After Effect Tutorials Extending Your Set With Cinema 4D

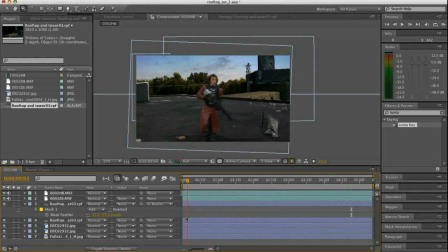(20:35)
If there's a problem with your key, you want to find that out earlier rather than later. Well, now that we've got all of our background elements in there, we can actually, see about how we're going to frame this thing.
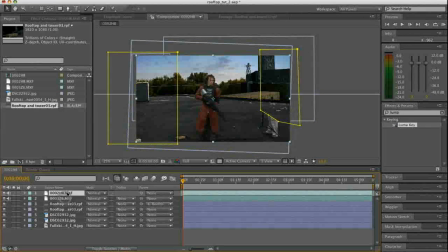(20:54)
We're going to connect everything to our actor plate.
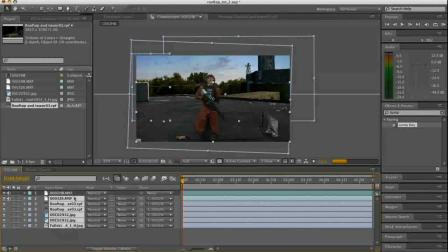(20:59)
So let's just highlight everything and just parent it right to there.
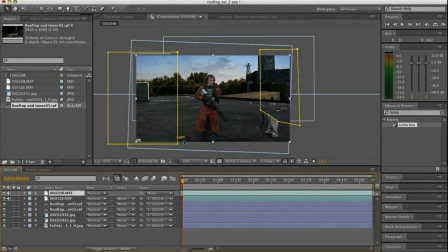(21:05)
So now we can just move this around and get it where we want it. I like Dutch angles. Dutch just means that you've got it kind of askew. Like there's things that are wrong in the world, and there's always things that are wrong in the world of film.
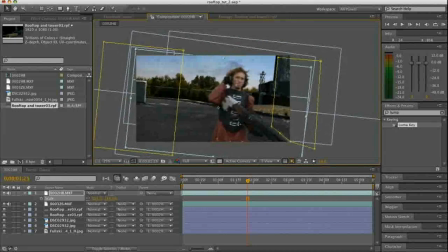(21:23)
That's why there's films about them. It's because there's a epic struggle against the wrongness. So Dutch angles make a lot of sense to me. You can see most of the issue that we were having with the gun over here is just kind of going away.
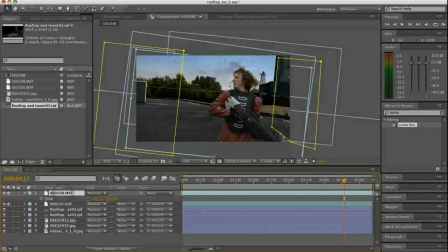(21:39)
It's not really that big of a problem. And I'm going to move these in here a little bit because this is pretty close to the corner. And when we put our black vignette, because it's going to be a very, very dark scene around the edges here,
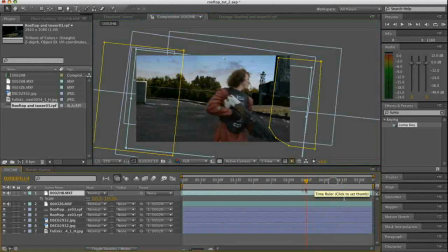(21:55)
this gun is going to just blend in with that background anyhow. We might not need to do any rotoscoping. And no rotoscoping is good rotoscoping in my book. Okay, so now it's time for some color work.
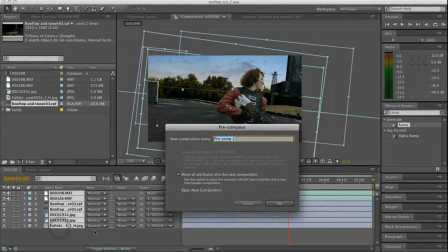(22:11)
First thing we're going to do is pre-compose all of our elements.
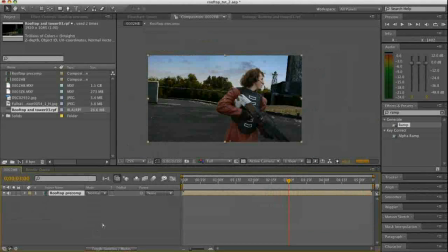(22:17)
This will be the rooftop pre-comp. And we'll start adding some adjustment layers. Alright, create a first adjustment layer. And we'll add a curves to start.
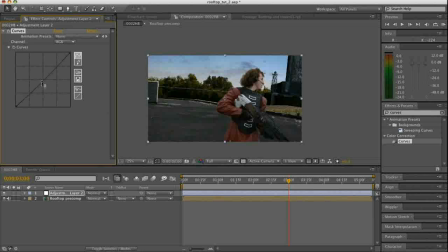(22:33)
And we're going to do something really drastic. We'll just drop it like that.
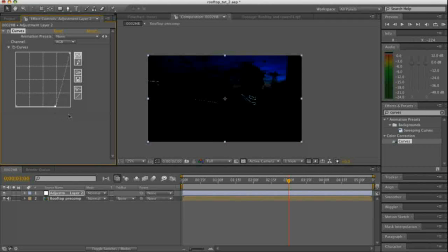(22:38)
This is what we're going to use to create our first vignette element. And just select the ellipse tool over here.
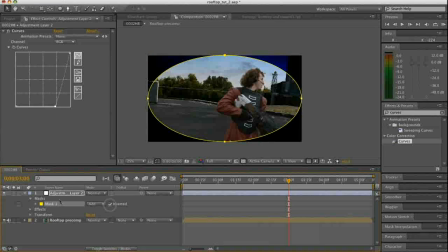(22:45)
Just double click on it. And we'll invert it. And we'll feather it about 650 pixels. And we'll create a new adjustment layer. And we'll put another curves on that. And that's just going to be our S curve, just to add a little contrast to our shot.
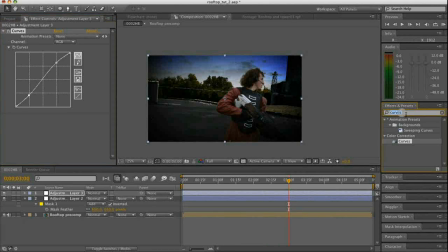(23:04)
I just want to do that in general. And also, we're going to add a tint. So we're not vignetting this one. We'll add a tint at about
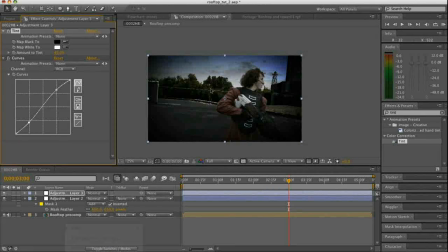(23:16)
45%, just because at night, your colors aren't going to be as vibrant. And we'll create another adjustment layer. And this is going to be our little blur vignette. We're going to add a little bit of an optical look to it.
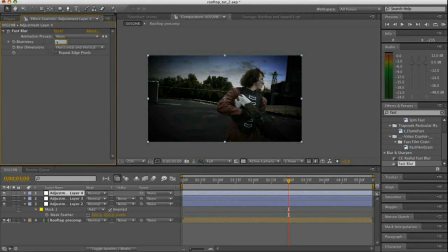(23:34)
And we'll just put a blur on here at about 12 pixels. And you want to repeat the edge pixels. And same thing, select your layer, double click up here, and invert it. And we'll feather it like really high number, like 700.
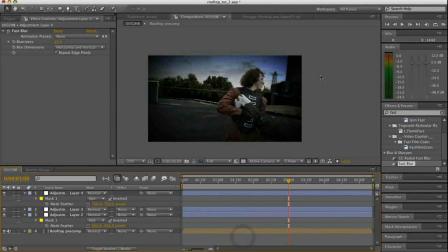(23:53)
Just kind of give it that filmed with a filmic camera look. So we're going to new adjustment layer. Now this one we're going to like kind of center
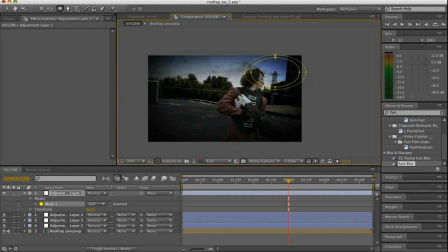(24:08)
our vignette around the light a little bit. We're going to bias it a little bit just so it looks like the light's kind of affecting the environment.
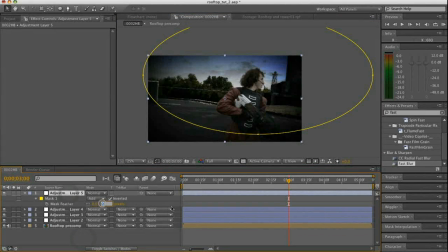(24:26)
That's going to be inverted a bunch too. And it's going to be a ramp.
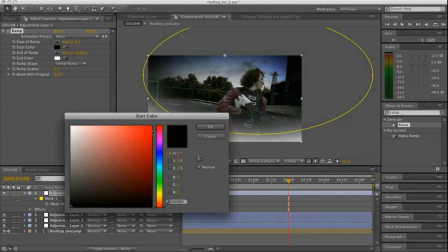(24:37)
And we're going to give it like a really neat color, like a kind of a deep blue.
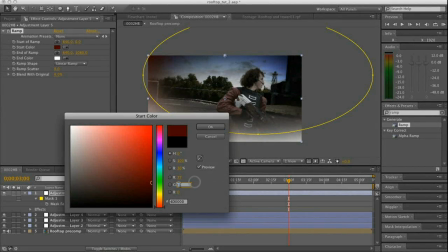(24:44)
Something like there's a lot of blue in it. Yeah.
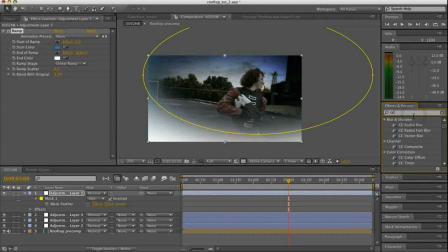(24:52)
Something like that. And we'll put a CC composite on here. It just composites everything before it on top of it.
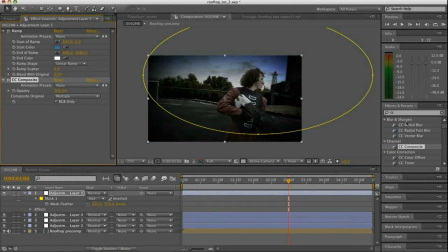(25:00)
We're going to set the mode to multiply. We'll add a little bit more tint, because we're getting too much color, really. We really need to darken this image up a bit. We're going to add the levels up here. Kind of push our midtones down.
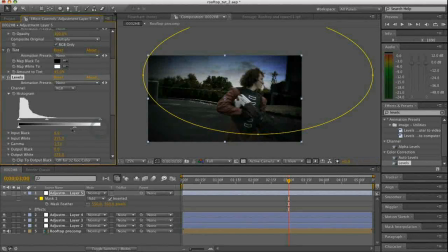(25:21)
And I can get rid of some of our highlights. I'm really not seeing enough of this, so I'm going to start pulling the mask in. Just so that this stuff's going to be more visible.
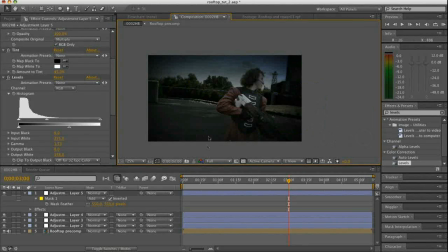(25:40)
I kind of like having these like unusual shaped adjustment layers like this, because it makes it seem a little less computerized. You know, if you don't always have perfect
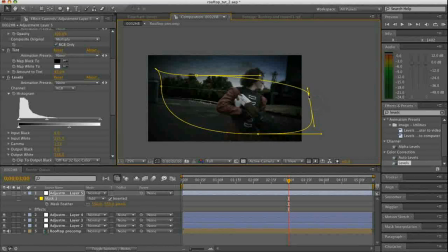(25:56)
circles creating your vignettes, sometimes if you have these odd shapes, it creates a nice look. We definitely want to keep a certain level of brightness on the subject's face.
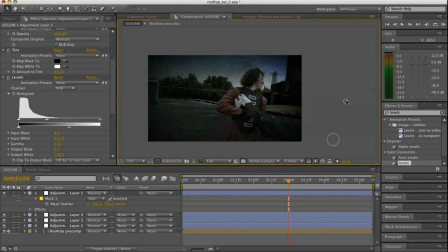(26:13)
And again, bias it a little bit towards the light. Kind of dusky. And then just our curves, we'll just pull everything down, create a lot of contrast like this. Now you can see, now we're getting a little bit more extreme, so we can pull it out.
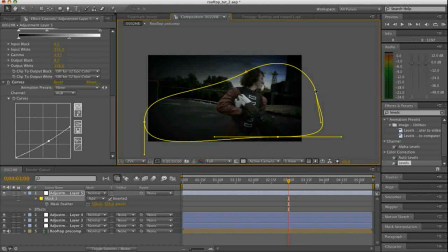(26:37)
You can see we got a nice and dark corner here, kind of like we were going for, to cover up some of that issue that was down there. It's a little extreme. We'll pull down the opacity a bit. Last thing that we're going to do, a little bit of icing.
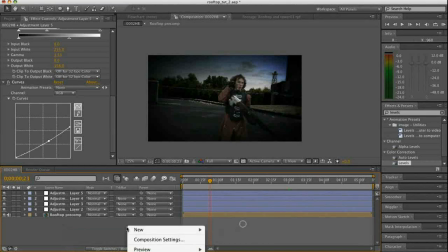(26:57)
We'll add a lens flare.
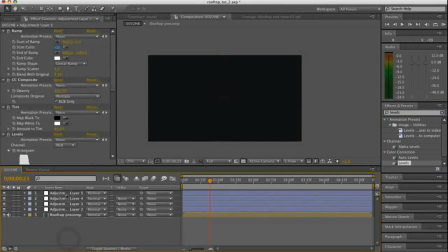(27:05)
You want to actually make sure that you've got a black.
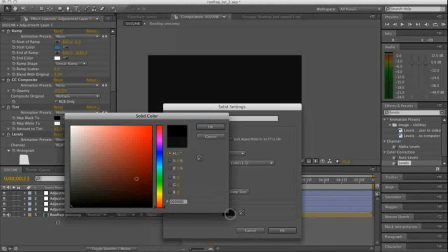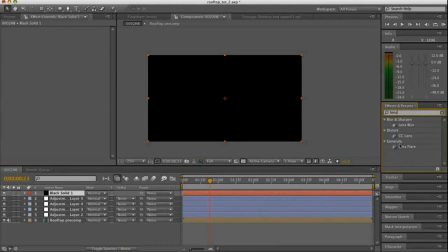(27:16)
So we'll just put a lens flare on there. If you've got no light factory, or a similar tool like that, that's really good for this kind of work.
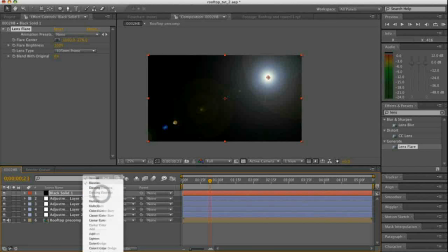(27:29)
And I would recommend using that.
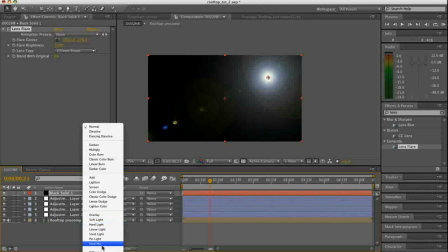(27:32)
But you can do some interesting stuff with the stock lens flare, as long as you don't put it on there just like this.
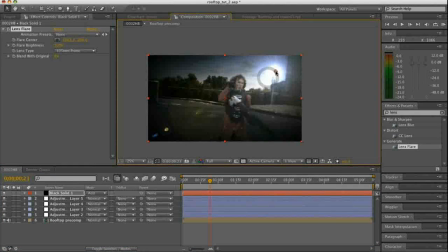(27:41)
We'll just put it right on top of where we've got that coming. And this has a distinctive look that we don't really want, because everyone will point at us and laugh.
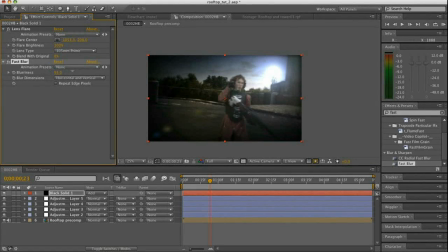(27:53)
So we'll add a blur to it. We'll just blur out a lot of those artifacts that we don't necessarily want. Make sure you repeat the edge pixels. That's kind of adding a lot of atmosphere.
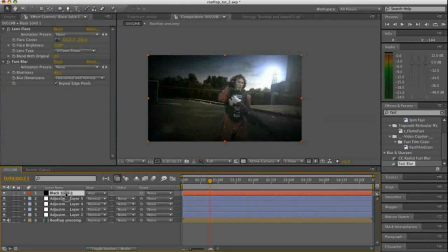(28:09)
As you can see, this is not really working for us here, so we're going to create an additional one without the blur.
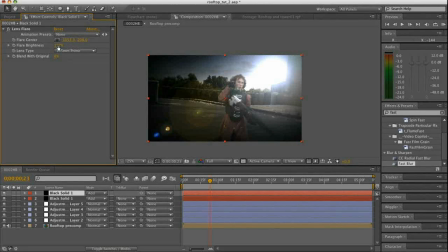(28:18)
And this one's going to be, a good bit smaller. We'll kind of just put it on there. And we're going to mask this one, because we don't really want those clean rendered artifacts over there.
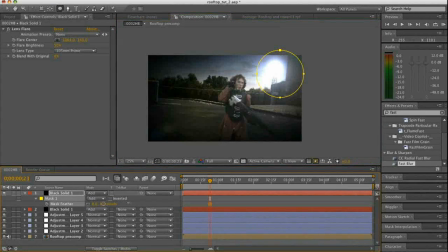(28:36)
So we're kind of just throw a mask up and give it a nice feather. So we've got artifacts there. It's adding a little bit, but it's nice and blurry. Doesn't have that look that everybody looks at to ridicule.